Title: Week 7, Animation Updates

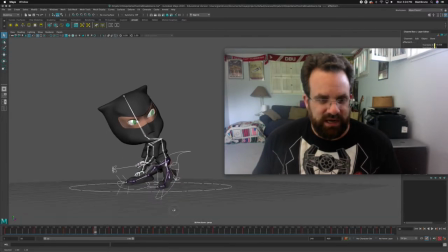So originally, this ninja right here went from, he's doing a low spin kick. So he went from a stance on 30 to a crouch and then to a kick. So originally, on my little
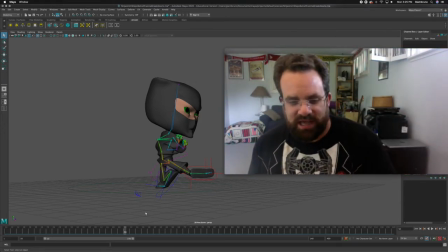drawings that I drew, my little thumbnail sketches, I had him at this pose,
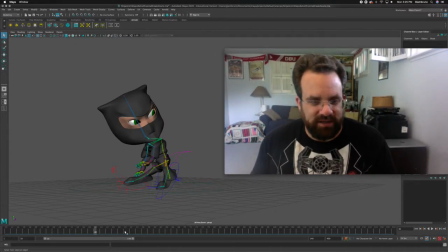like kind of halfway through the spin kick, or getting ready to spin kick, and then fully spin kicking right there, like a low spin kick where he's trying to trip someone, right? Sweep the leg. That's what I'm trying to do there, right?
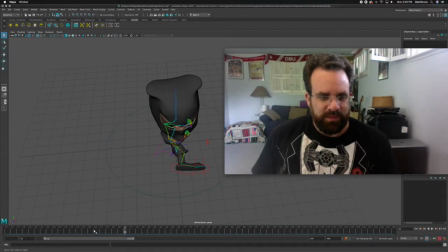Maya, if you were to just spline those two out from here to here, the leg won't actually sweep around this circle. the leg will go in a straight line. It'll go from here to here, right, when we spline it out.
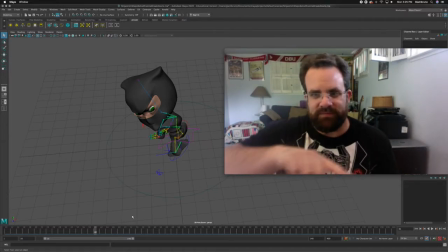So a typical rule of thumb is if you have a character doing a 360 or a 180,
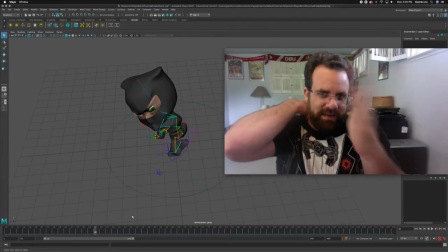you want to kind of not just go from A to B. You kind of need to make like A sub 1,
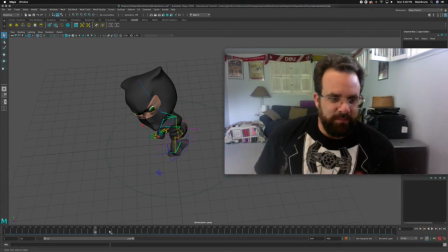A sub 2, then B. So that's what a breakdown is. So at 45, I pulled his leg over to the side. And that way, you can kind of see the arc that it's going to travel first, and then it's going to go from there. I also did one at 55, because originally I had this pose and this pose, right?
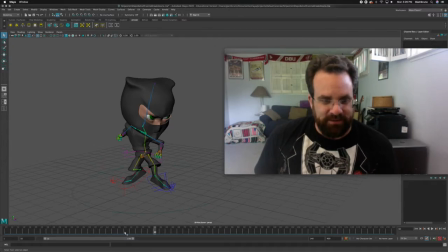Those two poses. There's a lot happening between this one and this one. And Maya doesn't know that you're trying to make him do a sweep thing. It just goes, oh, you want to know that this point goes to this point? It's just going to make him do a straight line instead of having him sweep around. So at 55, I pulled that around.
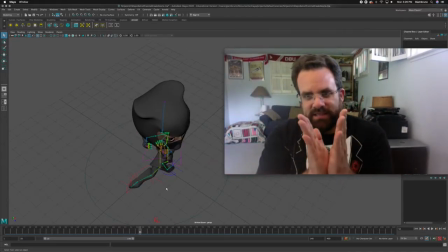So what you want to do is think about, like, is it traveling in a straight line? Then I don't need to make a breakdown.
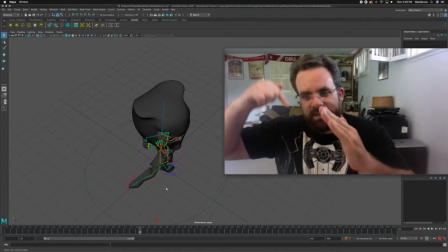If it's traveling in an arc, I probably need to add something in the middle to kind of make that happen.
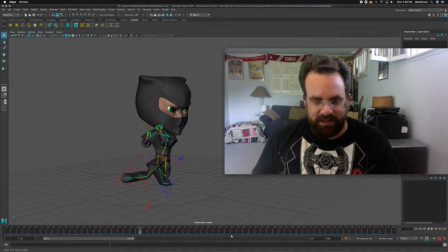So let me show you another place where that's happening over here. I didn't fully finish off. So I was kind of channeling Bruce Lee here, where he's going to do like this cross step, right? He's really tangled up, but notice what I'm trying to have him do here.
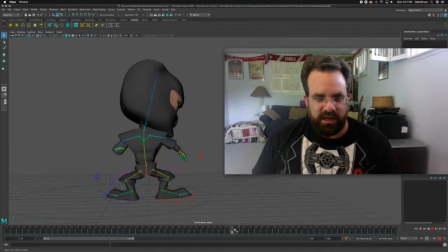Okay, I am trying to have him do what's kind of like a karaoke, right?
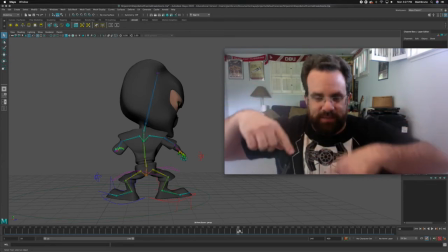If you've played soccer or warmed up for anything, or it's a cross step, or it's a ball change if you're into dance more than anything else, right?
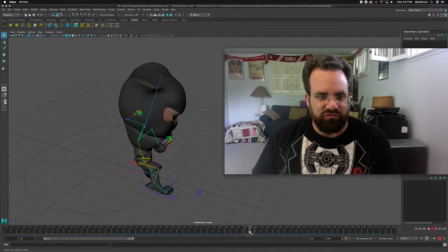But I'm trying to have his left foot step behind his right foot, because then he's going to go boom and do a kick. So actually, I need a breakdown there as well. So I'm going to just do a quick breakdown.
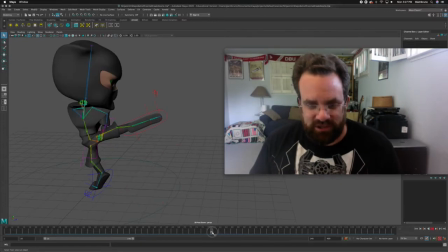Just kind of show you the plan of attack and not actually fully execute it, but show you why. So from 80 to 90.
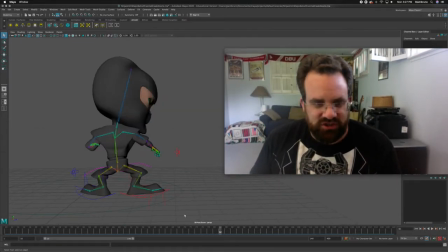Okay, what Maya's going to do is it's just going to scoot the leg from here, from right here. When I spline this out, it's just going to have his leg just draw a straight line.
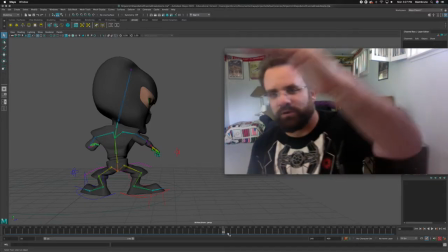But really, I need to have his foot come up and then come back down.
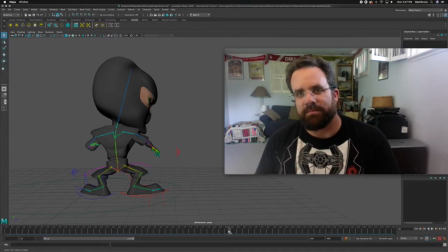We did this with our practice animation with the Mario jump, but if you weren't there or if you got lost on that, you haven't tried this yet.
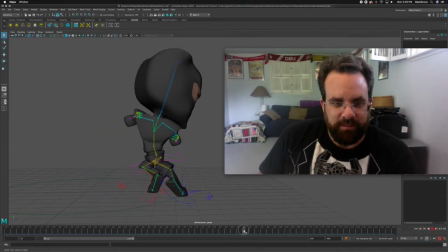So I wanted to go from here to here, right? So he needs to lift his foot up and kind of position it better.
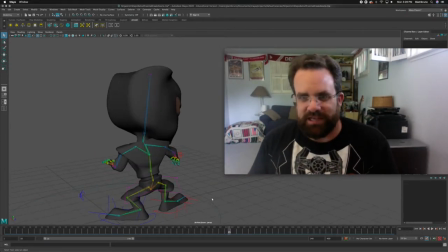So at 85, the only reason why I'm choosing 85 is because it's between 80 and 90, right?
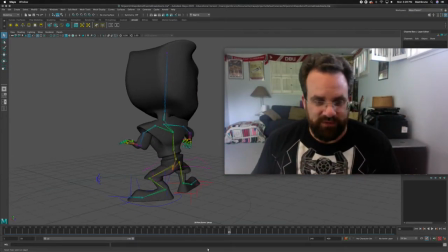So between pose 8 and pose 9, I'm making a pose 8.5. So what I'm going to do there is I'm going to really raise up. So he's going to be here. Okay, so I'm going to raise up his body on frame 85, like so. Might lean him forward a little bit to kind of put more weight and balance over the right foot.
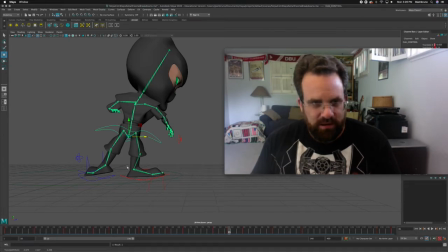I'm going to have to correct everything up here, right? And then I'm going to have his foot kind of come up way back and kind of twist up and make it more elevated.
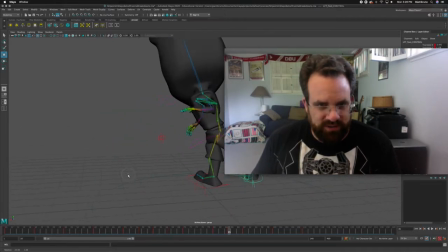Something like that. Is his knee broken? And then always double check your knee controls when you're doing anything foot.
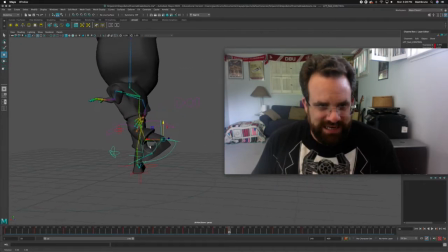If you're having a problem with your foot, chances are it's the knee control. I'm going to rotate it down a little bit more. Something like that. So I don't want to spend too much time.